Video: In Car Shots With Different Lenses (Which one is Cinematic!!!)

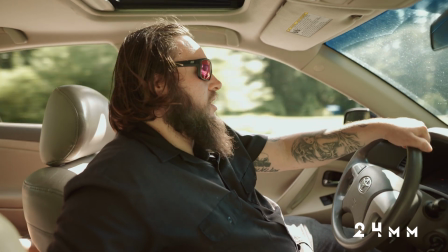250s
It's not too bad. The other thing is being not as wide as the 14, you know,
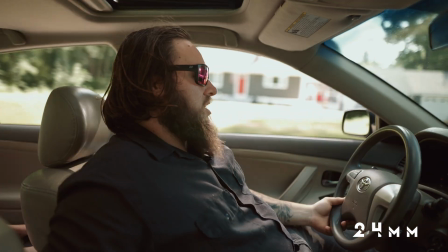256s
you get a lot more compression compared to the 14 in the back, so everything doesn't look too far.
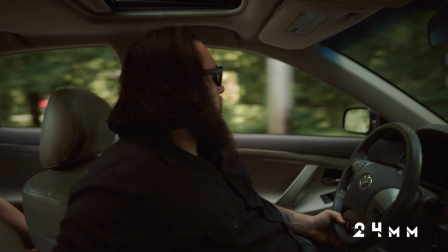263s
If I'm being honest and I like look out the window, like it kind of looks
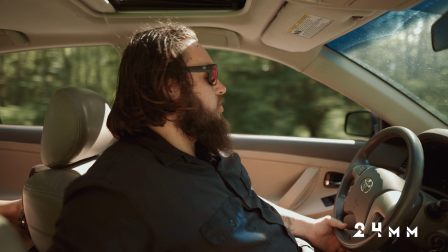269s
to the human eye like it looks proportionally correct, if that makes any sense.
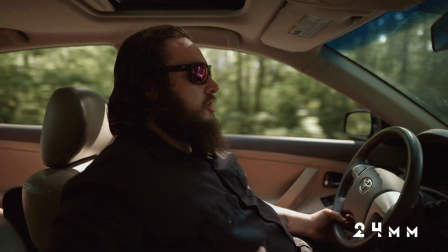274s
You know, they say 50mm, everything's proportionally correct, but when you're on this close to the camera and everything,
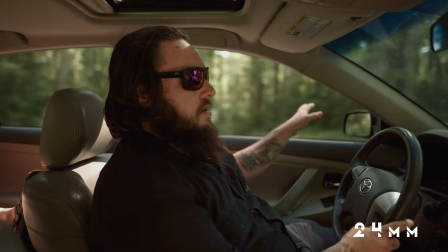281s
this right here seems a nice happy middle. So the shot looks good.
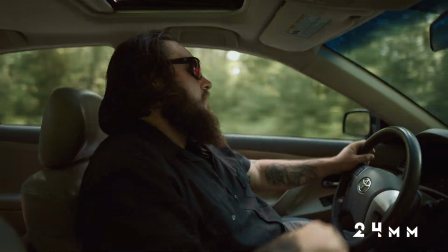287s
Benefits of it, it's still pretty wide, so it's not too hard to set up. You know, I think it would be a little bit more challenging if
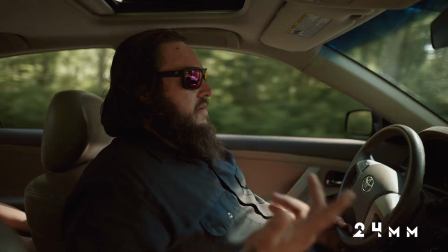297s
you know, I was further away, then I might look a little small or whatnot. But the fact that we're just in a car, I think this shot right here, for me, of the two,
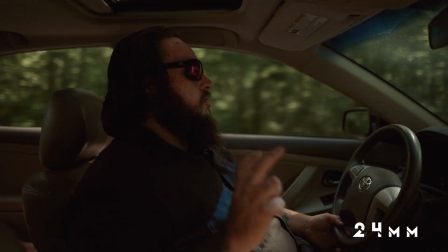305s
this is going from the 14mm GoPro look to this was shot on a camera.
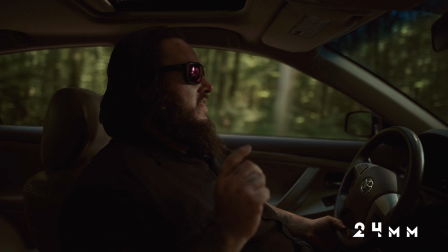312s
And I don't know, it's just my opinion. I think this particular view is like a nice, happy.
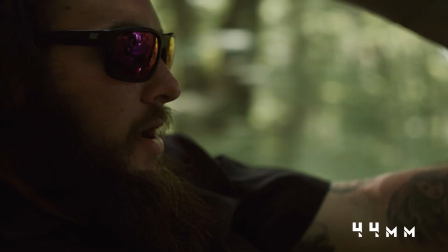318s
It's like nice and happy in the middle. All right, guys, so now we're with the 44.
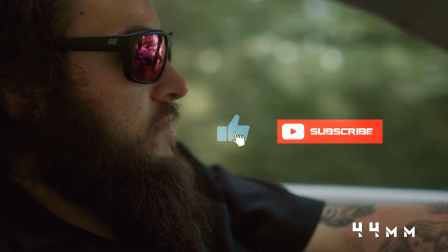325s
So obviously this looks substantially tighter. It's a much tighter shot.
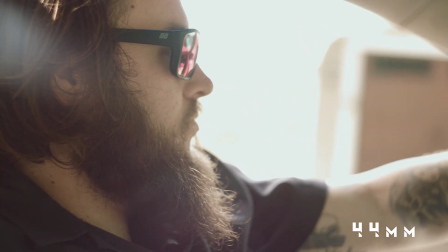331s
I'm not sure if I'm exact in focus here. I could try to adjust this.
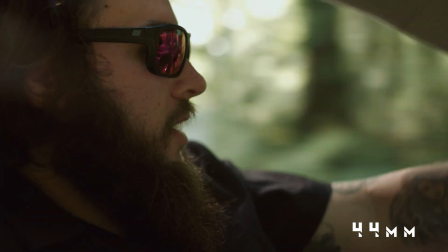337s
Yeah, there we go. Looks pretty good. Obviously you're not getting much of the car now.
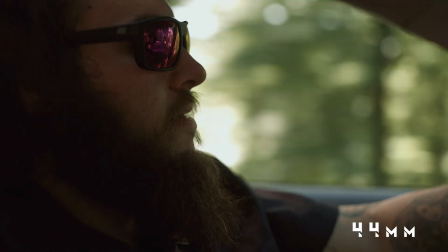343s
This is definitely more of a detail shot, but I think it looks good.
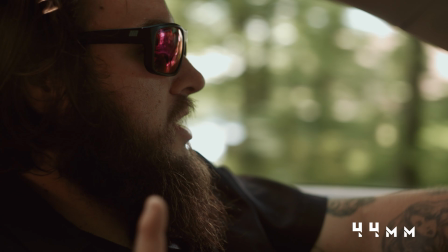348s
It's got that cinematic high-end look. Because we're using the Helios lens, we're getting some interesting flaring and stuff, which looks great.
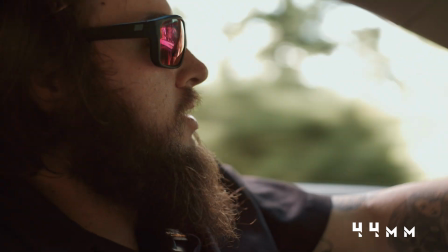355s
Definitely looks like an anamorphic style lens. But this looks great.
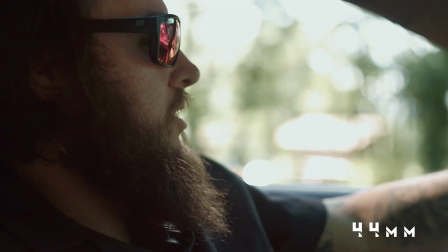361s
It looks really good.
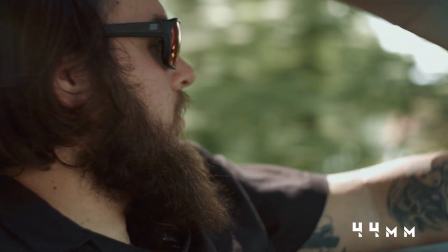363s
Obviously, this isn't going to be the shot for everybody, but it has a really nice rendition.
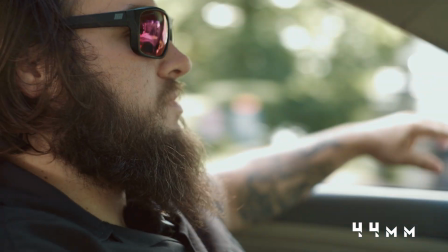371s
It looks good, and the compression back here blows everything up. So it makes me look like we're going really fast, even though I'm going like, you know, 20.
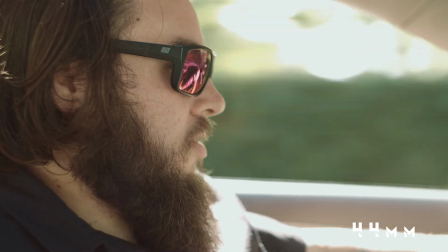379s
Like, we're going pretty slow.
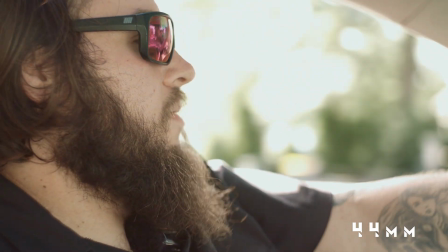381s
So it makes it look like we're moving really, really quick, and it blows up everything, all that detail of houses in the background, stuff like that.
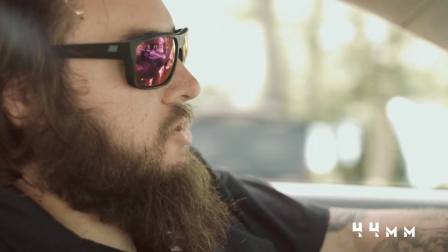388s
Look like it's just outside the car. So it looks great. The flaring is nice.
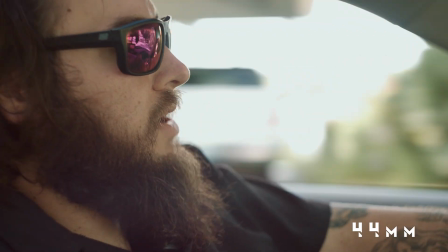394s
Definitely no complaints. It is tight, but I think this definitely gives you more of that cinematic look.
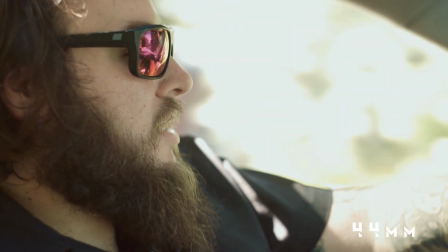400s
So is the trick to getting that Hollywood look using higher focal lengths all the time?
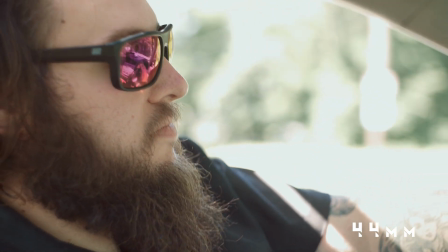406s
Is it, you know, mixing up shots? Is it the movement? Grading, flaring, I think it's everything.
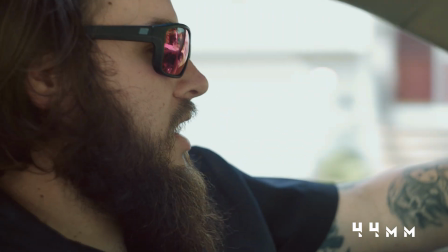414s
I think it's everything. But I definitely think it's easier to get a higher end look when you have a tighter focal length.
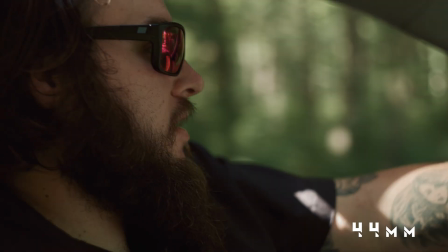420s
So, I don't know. That's just me so far, I think that. But we're gonna try some other tests.
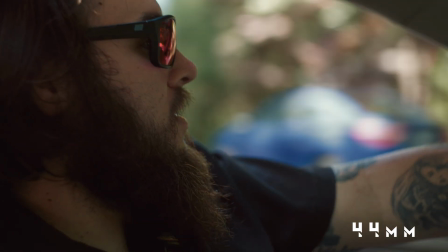427s
We're gonna do some more videos like this. So hit the subscribe button, the like button, and follow for more.
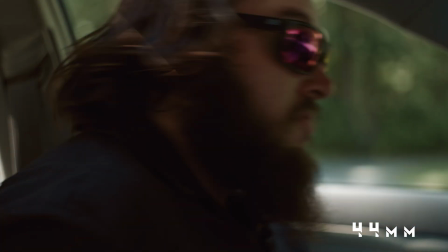432s
And we'll see you guys back here next time for some more content. So, have a good one.
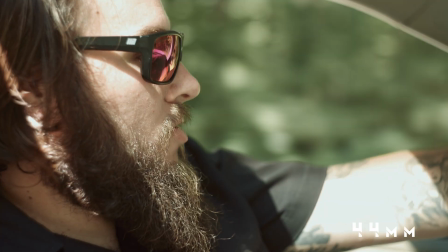438s
Be safe. Enjoy the weekend, guys, and I'll see you back here on the channel soon.